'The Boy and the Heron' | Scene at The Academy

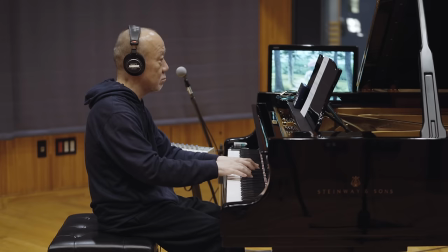多くの映画音楽っていうのは基本的に登場人物の気持ちを表現するか状況を表現するかの2つしかないんですよ僕は両方やりたくないわけ
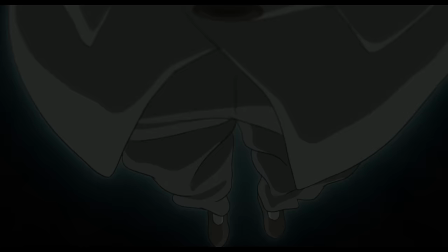それから本当に幸運にこの40年もやってきましたけれども5年以上前って言いますか鈴木俊夫プロデューサーから次もお願いしますねというのを5年前に聞いてましたそれはね
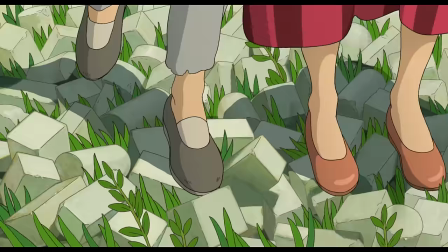スジはね全くなくてとにかく何にも呼び知識なく素直に見てほしいということで絵コンテすら脚コンすら全く見せてもらえなかったでその見終わった後も宮崎さんからは後はよろしく
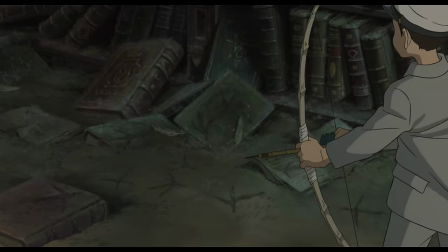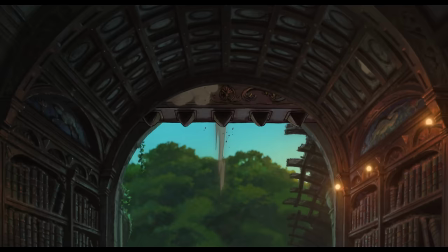どうやって曲を書いていいのか全く今でもわからないんですよいつも映画一本引き受けるたびにどうしたらいいんだろうって思うし例えば新しいシンフォニーとか作品を書くときも全くわからなくて本当に何から手をつけていいのかって毎回ゼロからやってる
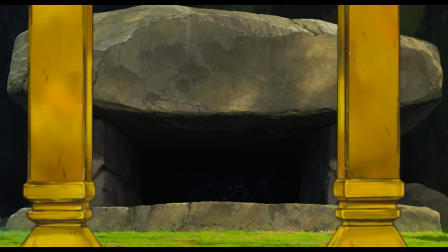それがずっと今日まで続いてるんで今回そのボーイ&ヘロンをやった段階で
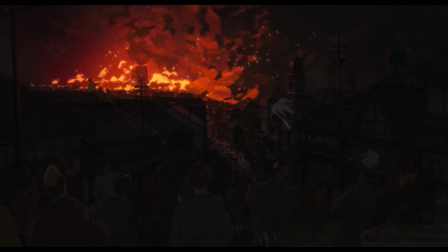前からそういうビッグオーケストラじゃない形で作りたいと思ってました最初にその映像を見た時に
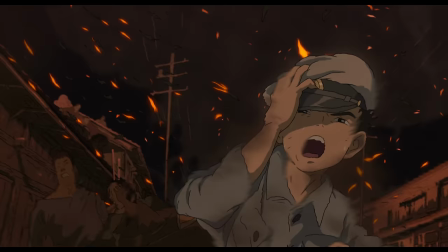前半がとてもちょっと孤独な少年といいますかお母さんが亡くなった頃に引っかかっている子供がいて
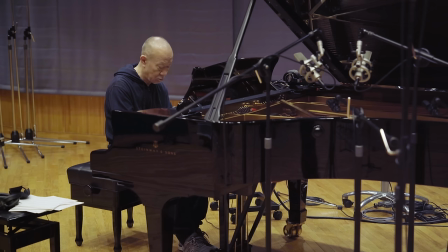子供というか少年がいて自分が弾くピアノだけあるいはそれにちょっと楽器が入るぐらいで乗り切ることで少年の孤独感のようなものが出るんじゃないか
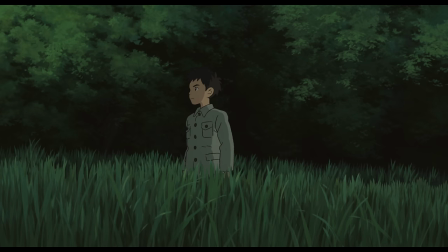後半はちょっとダークファンタジーになるので
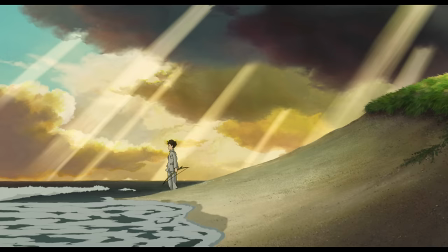ここからはトータルでミニマルのスタイルで全部押し切る
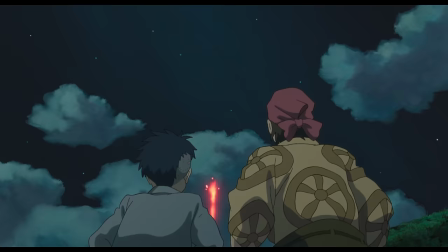その中でのちょっと金管書きとか入った弦も大きい編成になるとその当時の一番最初にミニマリストだった自分が今回は徹底してミニマルで全て曲を書けたミニマルの曲を書いただから40年かけて一番自分がやりたかったことができたということになります
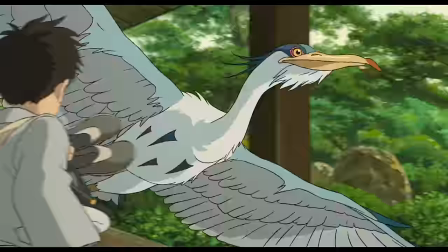実は宮崎さんはあそこの音楽はいらない要するにあまり青サギが出てくるシーンを特別扱いしたくないから
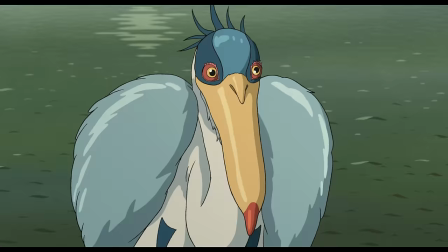音楽が入っちゃうと要するにあまり青サギが出てくるシーンを特別扱いしたくないから
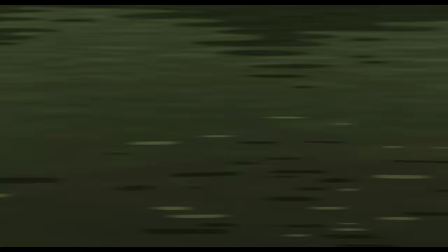音楽が入っちゃうとちょっと不自然に思えた
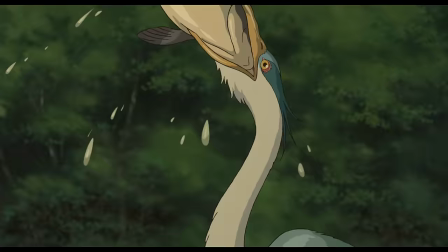それなので最初はあそこのシーンの音楽を作って聞かせたんですがやはり宮崎さんはそれを聞いてちょっと大げさかもしれないという話になって